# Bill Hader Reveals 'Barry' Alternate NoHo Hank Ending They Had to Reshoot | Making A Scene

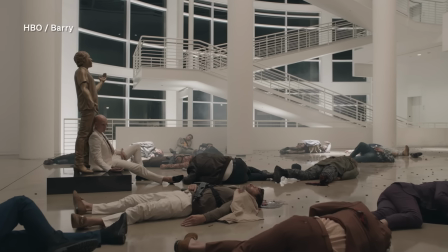499s
And then we move in and we find him on top of, you know, that he protected the kid.
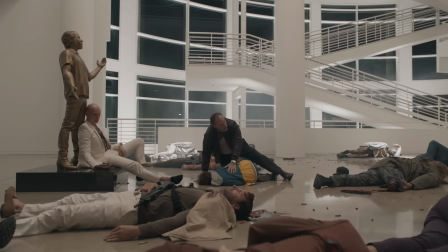505s
So that to me, that scene and that shot to me was telling a story, which was literally him walking him through. It's like parting a sea of violence and him moving him through it. And it's what he should have done with Barry.
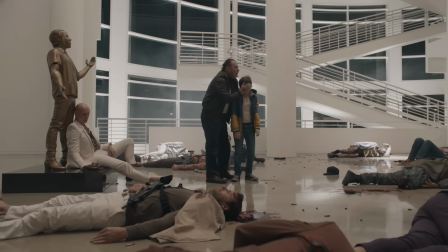520s
We had to walk a lot slower in that scene than I would have wanted to, because he had to get, you know, this guy's legs blown off. This guy is moaning. This guy doesn't have a head. So you had to be able to see all that stuff.
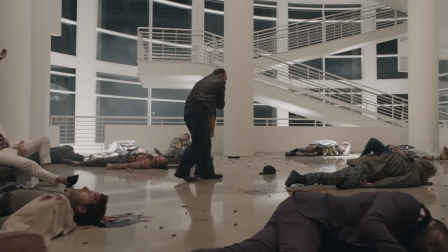535s
So I had to walk a lot slower with him than I wanted to do. I thought that was one of the most beautiful stunts I'd ever seen.
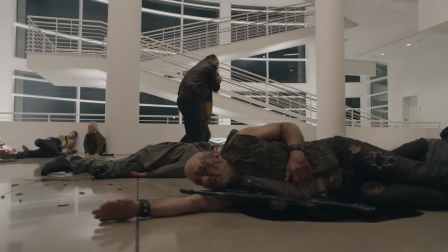541s
And then there was absolute quiet. There was no music. There was just moaning and people dismembered, literally. Bill and Alex said when we started the show, it's like, this show's a comedy, but the violence is real and they won't mix. And Fuchs is being very loving and caring with him, saying, don't look down. I'm going to get you to your dad. Your mom's OK.
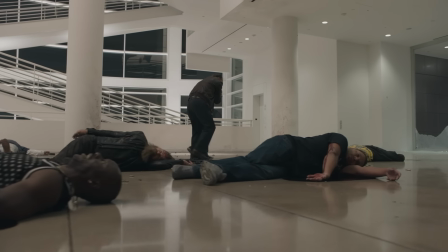565s
It's a really kind of beautiful thing that he does for this kid and Barry, considering who he thinks he is, you know. So it was interesting to me that the guy who thought he was great, which is Barry, kind of doesn't really learn anything. But the guy who thinks he's bad actually does something really beautiful.
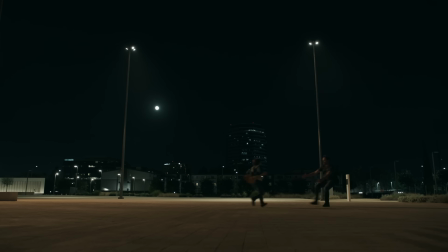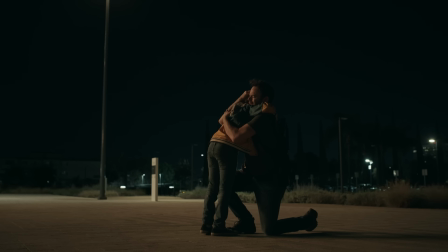589s
The shot after that shot where I give the kid back to Bill, we spent, I think, an hour and a half trying to make the outside of the building as dark as possible so my character could leave in the dark.
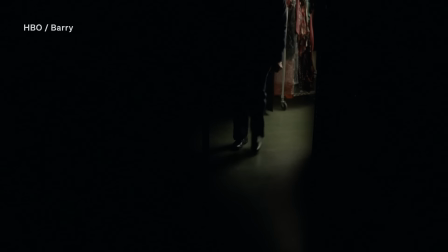603s
Characters coming in and out of darkness has been kind of a motif through the whole show.
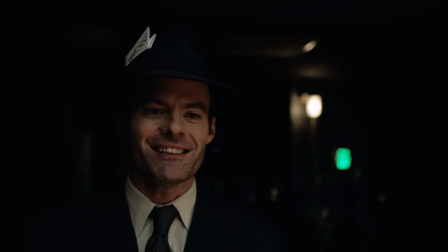609s
It starts in season two. Barry comes out of darkness. And at the end of the season, he goes into darkness.
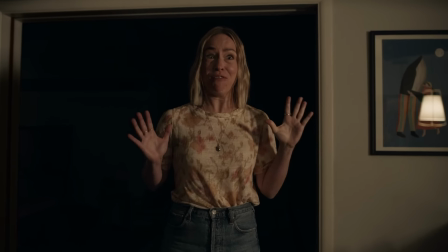615s
There's a shot in season three when Sally is yelling at her agent and she starts backing up into darkness.
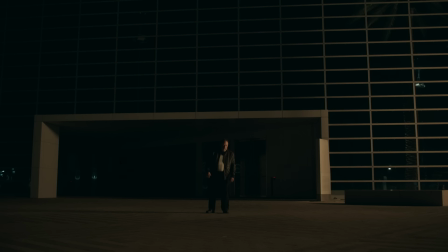623s
And so to me, it just felt like for that moment, he's the Fuchs that we know. You know, that's why Steven Rood is such a brilliant actor is that I said, you know, right here, you're not the Raven.
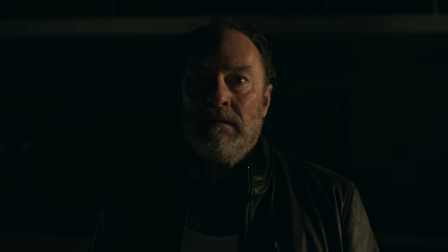633s
You're Fuchs. You're seeing this little boy that you love,
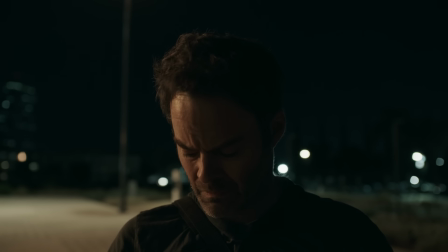638s
Barry, and you're giving him his son saying, do a better job with him than I did with you.
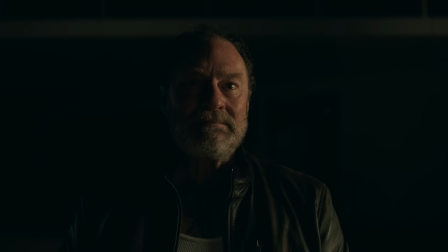645s
And then he's giving him the second chance. He's giving him a sense of redemption. And then Stephen did this great thing where he kind of thinks and then goes, all right, that's not.
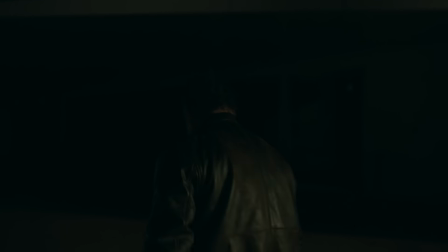654s
And he goes right back to being a raven and goes back into his lair, which is darkness. The editors, when they put that scene together as a joke, I run away into the darkness. And the minute he goes into the darkness, you just hear like birds taking off. And he just went, no. It was kind of a last day at work joke. And I went, no way. And everybody started laughing. I was like, we're not doing that. and they were laughing. It was pretty good.
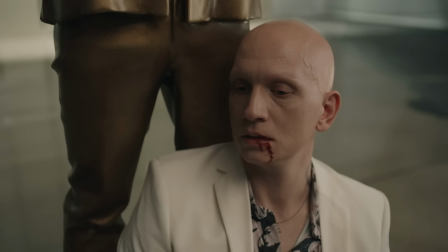I initially made a massive mistake in his death, which was I thought Sally and No Whole Hank meeting was this really big moment in the show.
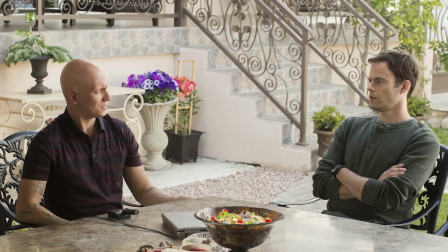712s
And you see that they kind of have something in common, which is that they both love Barry. There was this thing where I thought, oh, they would connect. And so then when he was shot, it's embarrassing even talking about it. So he's, you know, up against the statue and he's reaching up to Cristobal. And then there's a close up of his hand. And then you saw Sally's hand come into frame and she puts his hand into Cristobal's hand. And Sarah's like, what do we, why am I here? Like, why, why am I here?
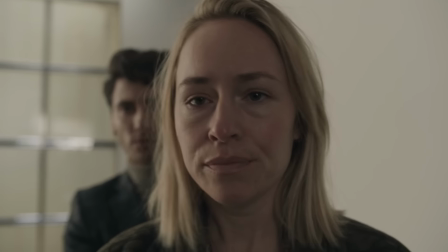743s
He just held me and my son hostage. He almost got my son killed.